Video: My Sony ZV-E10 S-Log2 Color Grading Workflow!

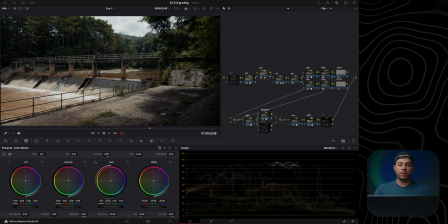8:13 So because of this, I'm going to add a bit blue. And also maybe readjust it with the red here, just to make it look more natural in a way.
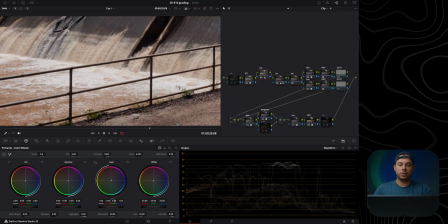8:22 I mainly look at the whites in the waves in here, just to see when they look actually white, as much as possible at least. So I would say it's somewhere around here. I'm gonna do it before and after, before and after. As you can see, before it was a bit like greenish in a way, and now it looks a bit more white and more color accurate.
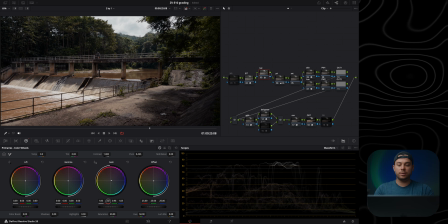8:41 Actually, maybe it's a bit too red. I'm gonna reduce the red a bit. Increase the grain, and somewhere around here again, before and after, before and after. All right, next let's add some saturation. I'm going to use this node in here. I've set its color space to HSV, and then I disabled channel 1 and channel 3,
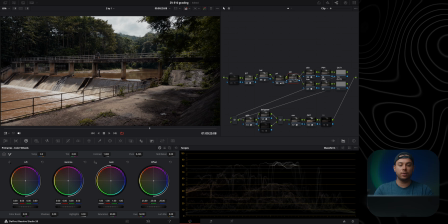9:00 which basically allows me to only add saturation with this node. And I'm mainly going to use the gamma and gain wheel to do it. And if I'm going to increase the gamma, as you can see, basically adds subtractive filmic cinematic saturation. So I'm going to slightly increase it in the gamma to about here,
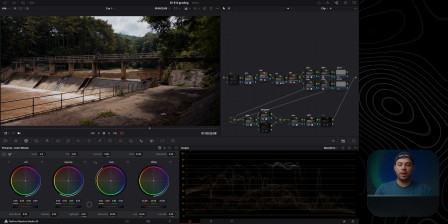9:18 and then subtract the gain just to balance everything out. I would say somewhere around here looks okay. This is the before and after, before and after.
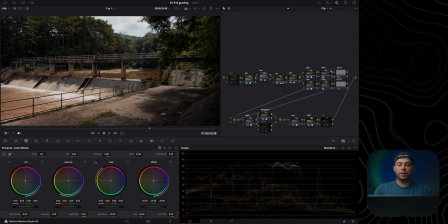9:30 Let's compare it to the reference frame. All right, now I'm going to add a power window in here just to emphasize the subject even more. And in this frame, the subject is definitely the bridge and the water in here. And because this is like a still tripod shot, it's going to be very easy to create like a window.
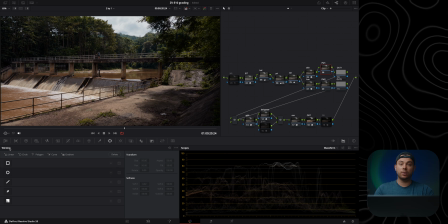9:49 It's going to select the power window node in here, power window 1, go to my window, select the circular window, you know, reshape it to something like this, then soften it, invert this just to affect everything outside of this selection,
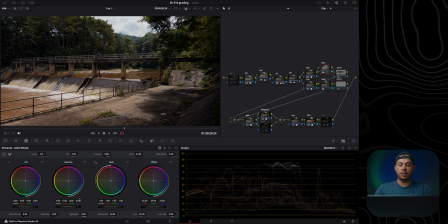10:06 go to the color wheels, disable this, and then only use the gamma wheel to basically darken the outside of the frame, or add basically like a creative vignette, if you will. Just want to emphasize the middle portion in here even more.
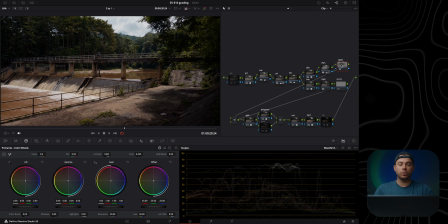10:25 And maybe also I'm going to use this out one node, which is going to affect everything outside of this selection, or more specifically, it's going to affect everything inside this bridge and water and whatnot. And I'm just going to play with the gamma and increase the exposure a bit. Let me balance it out with the lift.
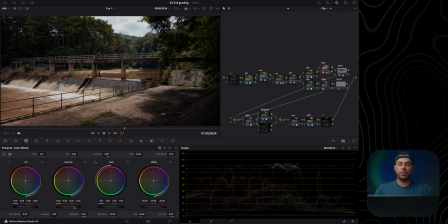10:47 Something like that. Go back to power window 1, create a vignette even stronger. And I feel like this is a bit better. Here is a before and after, before and after. As you can see, it just emphasizes the subject in the frame slightly more than before.
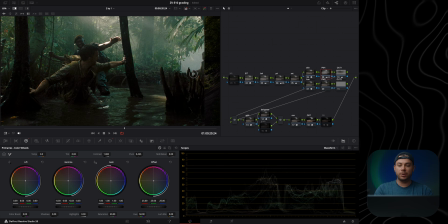11:05 All right, now let's play around with the hues in the frame just to get my shot slightly closer to the reference frame.
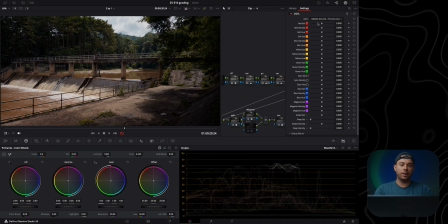11:11 And I'm going to use this hue node for that. And again, I'm going to use a plugin to do it, to adjust the hues and whatnot, but you can definitely use the color slice page to do something very similar, or you can use the hue,
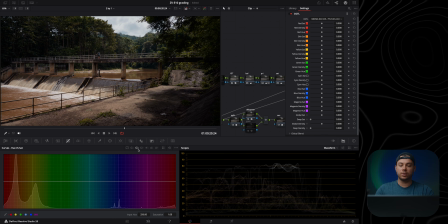11:24 you know, versus hue curves and hue versus saturation and luminance to do pretty much the same thing.
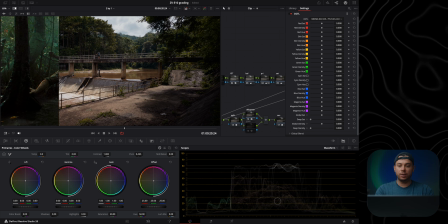11:31 So first thing I'm going to do is definitely play around with the yellows and the reds in here because they look significantly different than what is in the reference frame.
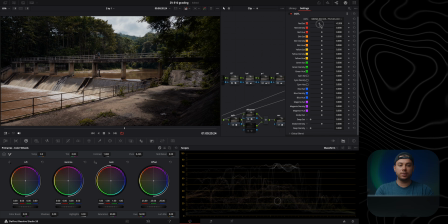11:39 First of all, it's a bit too saturated, so I'm going to desaturate the reds. I would say minus 0.15, and then I'm going to increase the density of these colors and maybe shift
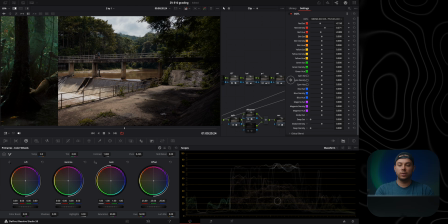11:50 the hue a bit more so it looks something similar to the reference frame.
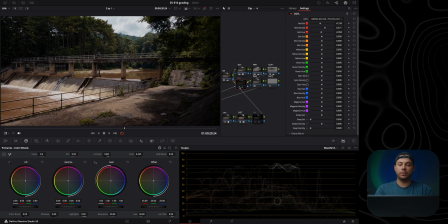11:56 I would say about here, before and after, before and after. Also, maybe I'm gonna go to the global density slider in here and just increase it a bit more, just to increase the density in the shot.
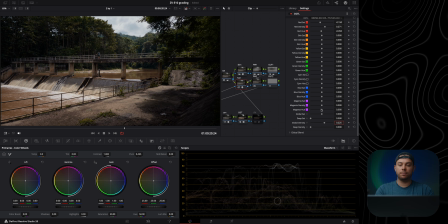12:11 Yeah, I'm gonna leave it at here, 0.225 looks okay to me. Now let's play around with the yellows.